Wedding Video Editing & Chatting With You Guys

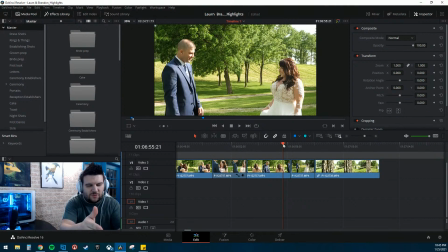2227s
So the cut is here, we're perpendicular, or I guess this would be, on the same plane.
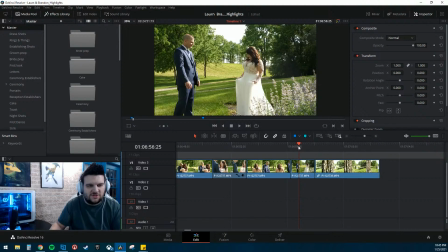2236s
When you cut something like this, you should go to like a different angle. So as she spins, and then cut to over shoulder, him in the foreground, and then her kind of walking closer to him, and then we can kind of cut back to this where they're right next to each other,
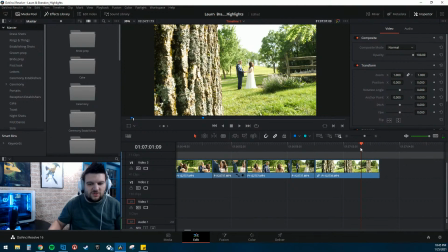2256s
and maybe even like kind of go as far as to in this shot, they've got their hands together.
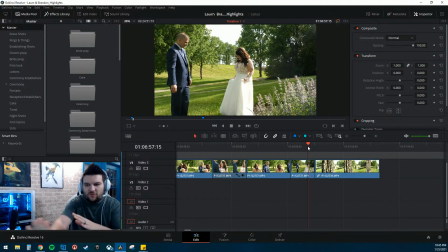2262s
Maybe at the end of them, at the end of her walking close, she can kind of let go of her dress and kind of bring her arms up, and he can, you won't be able to see it,
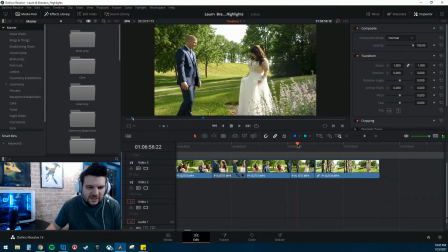2271s
but like that same motion, so that you can kind of get a little bit more of a fluid action. This isn't bad at all.
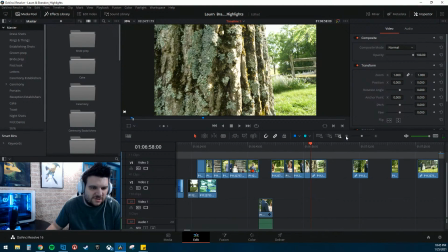2278s
This is actually pretty good.
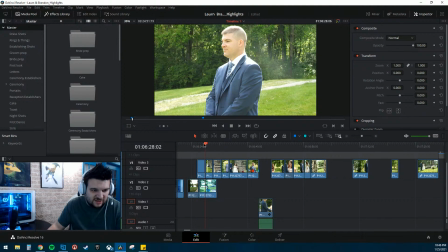2281s
We still need to essentially cut something down here, so that, because this is where this scene is going to begin.
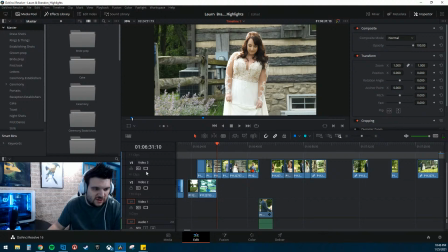2288s
So like,
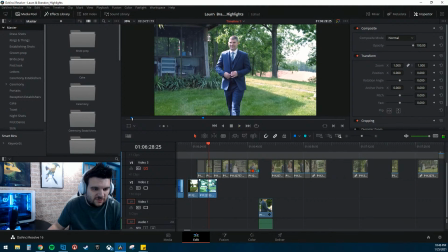2292s
we're going to have him walk out. We can probably cut, or we are going to cut this out.
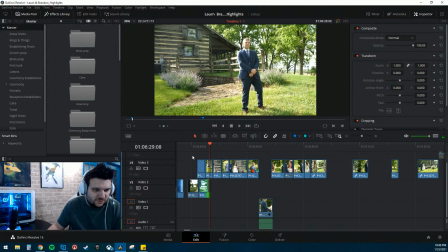2300s
He kind of comes out. So we need to cut essentially some of this out.
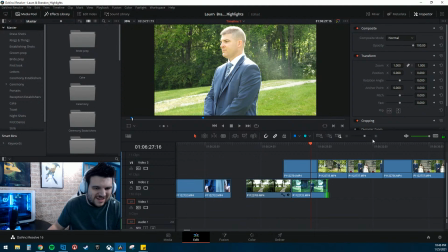2307s
So we don't need, if we just cut like maybe a second or two out of all of these, because this clip is like 1, 2.
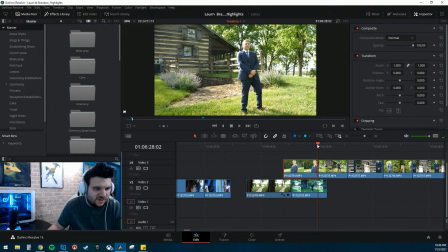2316s
So this is what, 25, 3 seconds. 1, 2, 3, 4. Yeah, about 3 to 4 seconds.
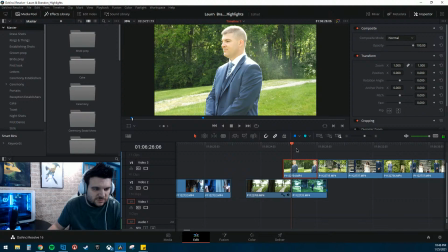Alright, so we need to, I don't really care, I guess.
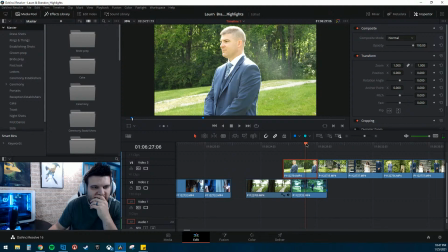2339s
I like this shot because, I like this because it shows the cabin in the background. This just is kind of blah, it just looks like he's standing in the middle of nowhere.
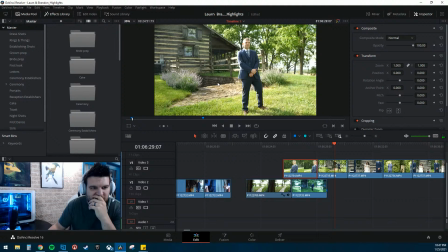2350s
And this you can actually see where she walks out, so that's a good kind of leading.
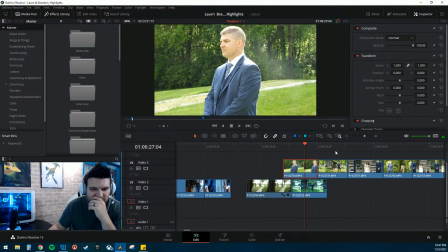2355s
Maybe we just cut this clip all together. Because, I mean, isn't this the same clip that he spins around? Or, no, it's not. It's slightly different angle.
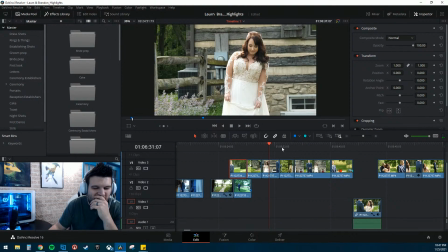2371s
And here he's got his knee bent, so it lines up more with that one. Yeah, let's move this out and see.
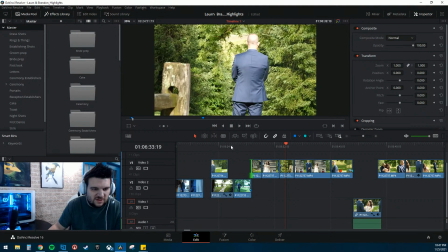2379s
Let's just kind of cut this one down. Alright, so here's kind of our sequence.
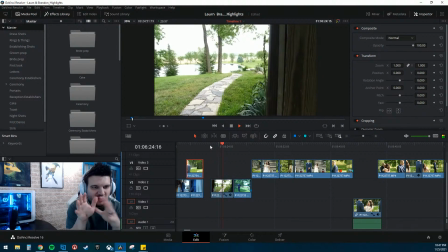2384s
Let's see what it looks like. The reveal. Got him walking out.
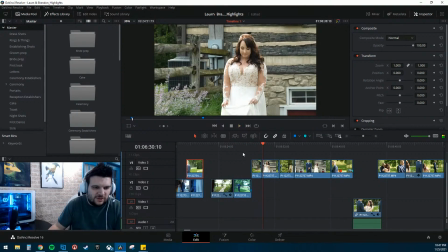2391s
I gotta color grade these a little bit better.
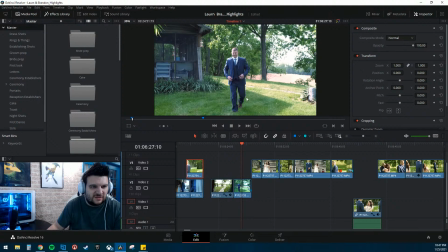2393s
Or color correct, not color grade, because you've got like a really green tint and then sunlight.
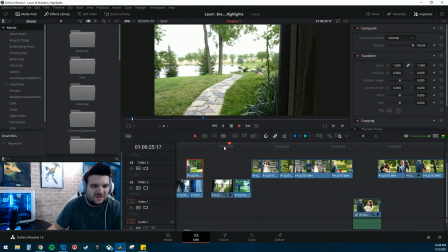2406s
Okay, so let's... Alright, so let's see here. We're gonna fade into this, I think.
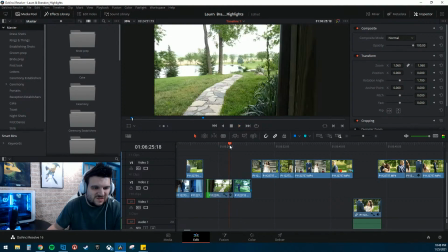So we want... So now what I'm going to do is I'm going to go through and try to time this to the beat of the song.
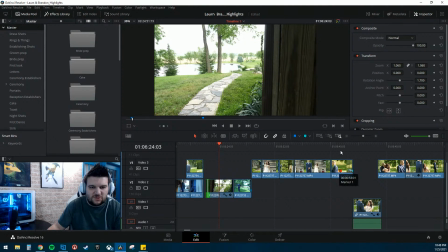2438s
Because right now you'll notice like, we didn't time any of the only thing that we timed was him turning around to this beat right here.
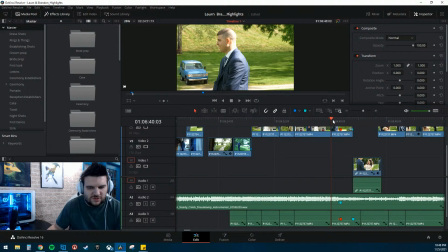2447s
This kind of change. I'm not sure what the actual terminology is for it. But, let's see here. Let's check one thing. Alright, I haven't dropped any frames.
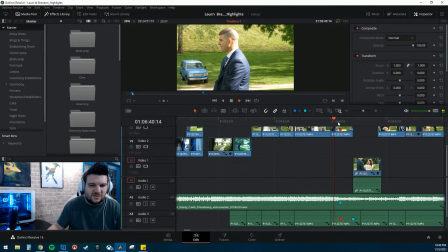2463s
That's good. Yeah, so this is the only... That's the only thing we really have timed. So everything before and after we kind of gotta play with a little bit to reveal.
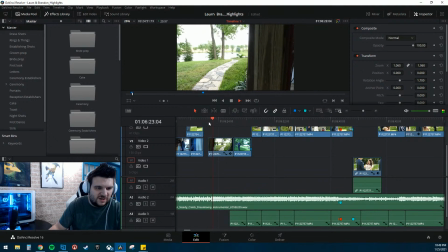2474s
So this will be fade to fade in.